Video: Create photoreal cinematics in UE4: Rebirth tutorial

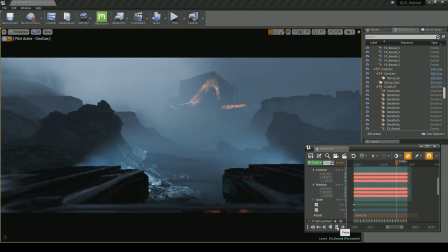(37:32)
From there, we can clean up the keys a little bit and correct the animation in places. Unreal Engine's curve editor was perfect for making these small edits.
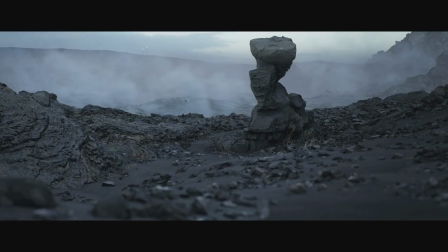(37:41)
In the end, we used real camera data on almost every shot, even on shots that you wouldn't expect would really need it.
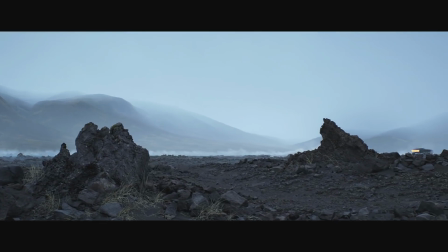(37:47)
Some of these static shots have it, even though it's just super subtle.
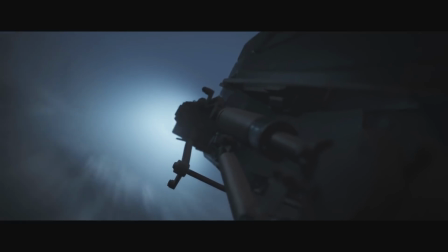(37:52)
It adds just a little bit of extra realism that can fool the human eye. So if you have the time and budget, it's definitely one of those things that's worth doing.
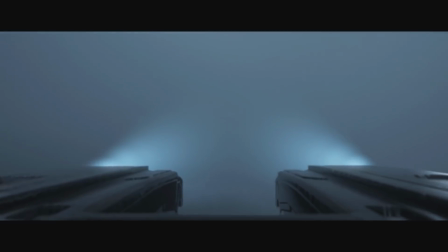(38:01)
Some of the trickiest shots to record were the ones where the camera is mounted to the vehicle.
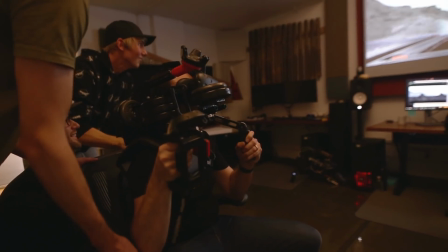(38:07)
For shots like these, we had to get creative. Here you can see everyone shaking the chair of the camera operator to give it some nice little jitters.
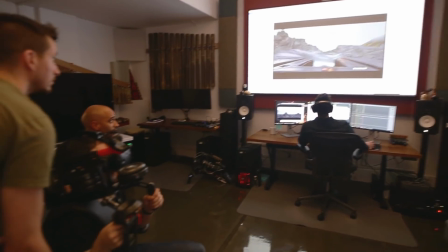(38:15)
This actually did a really good job of making it look like the vehicle was actually shaking. It's really cool being able to interact with the virtual world in real time in this way.
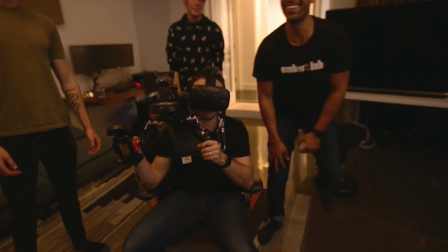(38:24)
And it means you can play with real-world physics to get really nice results.
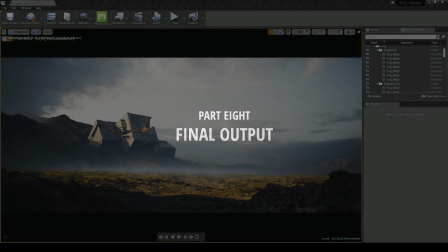(38:34)
In this section, I'm going to be talking about how to achieve a good final frame output.
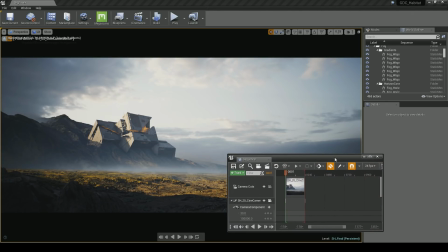(38:39)
These final frames will be the ones that you can use with your video editing application, like Premiere or Final Cut. To render out frames, simply hit the little clapperboard icon. This will bring up a new dialog.
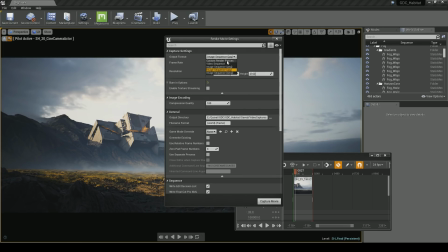(38:51)
In this dialog, we can define our various render settings. You have 3 different options for output format: PNG, JPEG, and BMP. There's also a more sophisticated format called EXR, which I'll talk about later.
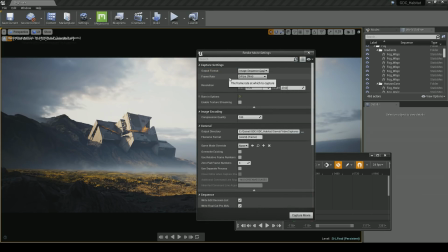(39:05)
The next step is to choose your frame rate. For our short film, we went with a cinematic 24 FPS. This is pretty much a standard in the movie industry. The next thing to consider is your output resolution. We have a small trick here that we used, which is that we output in a resolution of 5120 by 2160.
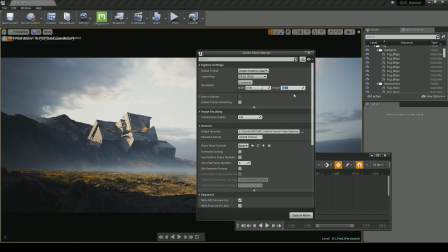(39:24)
So it's still a 21:9 aspect ratio, but it gives us a lot more pixels to work with,
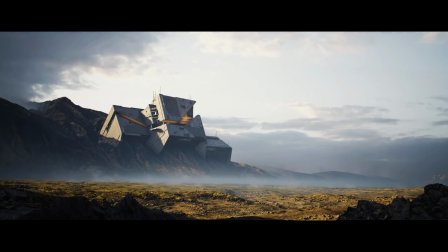(39:29)
and we can downsample from that huge 5K image to a 4K one. This really helps to reduce aliasing or pixelation or any subtle pixel crawling.
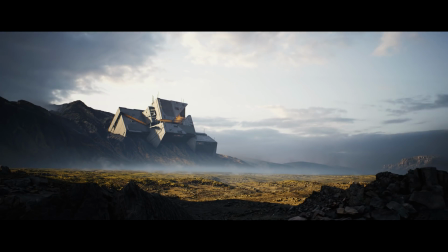(39:38)
This is great for smooth results. We also used an additional console variable when rendering called Tone Mapper Sharpening.
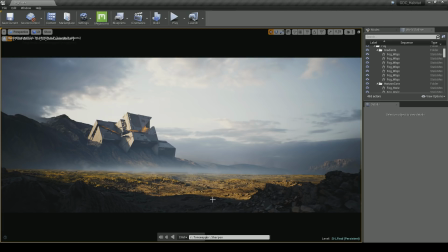(39:46)
Just search for Tone Mapper in the console and you'll find it. This allows you to access Unreal Engine's built-in sharpening effect. This can be a really great way to add some subtle detail to your image. It is possible to push it a bit too far though,
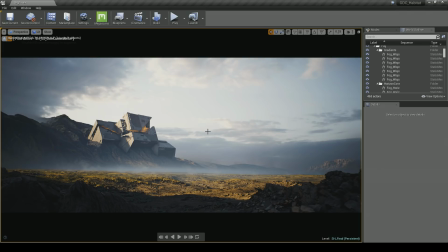(40:01)
so make sure that you use a low enough value. We kept ours to a reasonable 0.5, so there are a few last settings that we need to dial in.
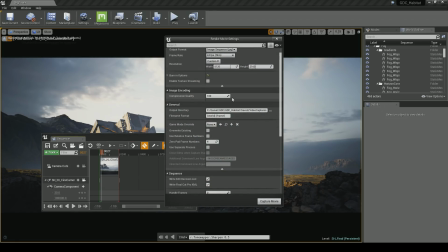(40:10)
As you can see, I've set the compression quality to 100. That should make sure that my output frames don't get too heavily compressed by the JPEG algorithm. The next step is to make sure that your output directory is set up correctly. Simply point it to the folder of your choosing and the frames will appear there. Most of the other settings you can simply leave at their defaults.
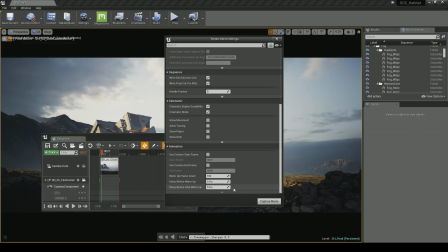(40:28)
However, we did add 100 frames to the warm-up frame count, and also 3 seconds delay before warm-up, and before the shot warm-up. Once you're done configuring settings, simply hit Capture Movie to start the capture process. Unreal quite helpfully will probably prompt you to save your level, and I encourage you to do so.
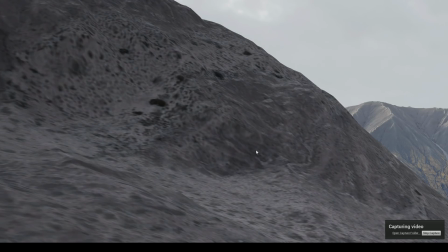(40:45)
And on that note, it's probably a good time to remind everyone, make sure you back up your work and save everything. There's absolutely nothing more frustrating than losing days worth of work just out of complacency. So as you can see, Unreal Engine started capturing video. You might notice that it's zoomed in on a certain part of the image.
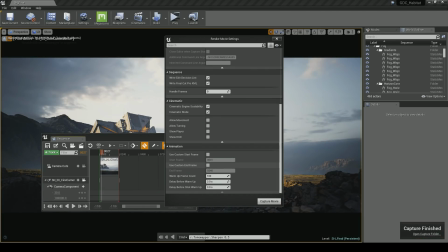(41:02)
That's just because we're capturing in 5K. Now that's finished, you should be able to go to your folder and see the final outputted JPEG frames.
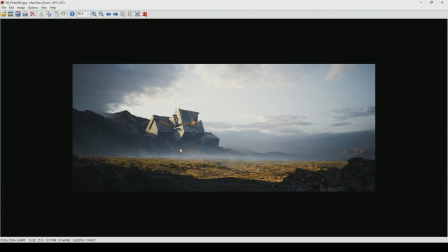(41:10)
I sometimes just open up the frames in OpenView for a quick inspection. There's also a really cool program that you can use called DJV Viewer.
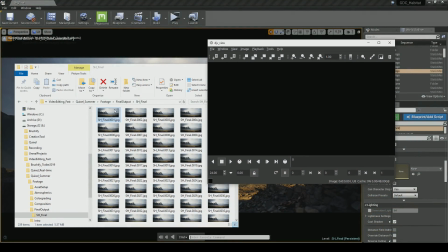(41:18)
You can just drag and drop frames into DJV and it'll let you preview your rendered sequences.
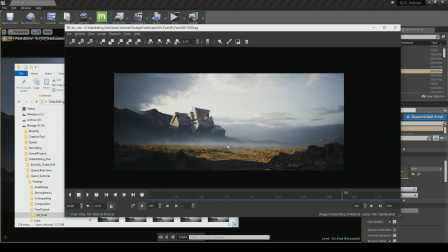(41:23)
It takes a bit of time to cache the images, especially with 5K. But it's worth it because it can then play back those images completely smoothly.
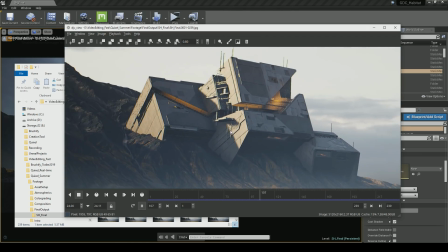(41:32)
You can really zoom into different parts of the image, and then you can pan around using the middle mouse button.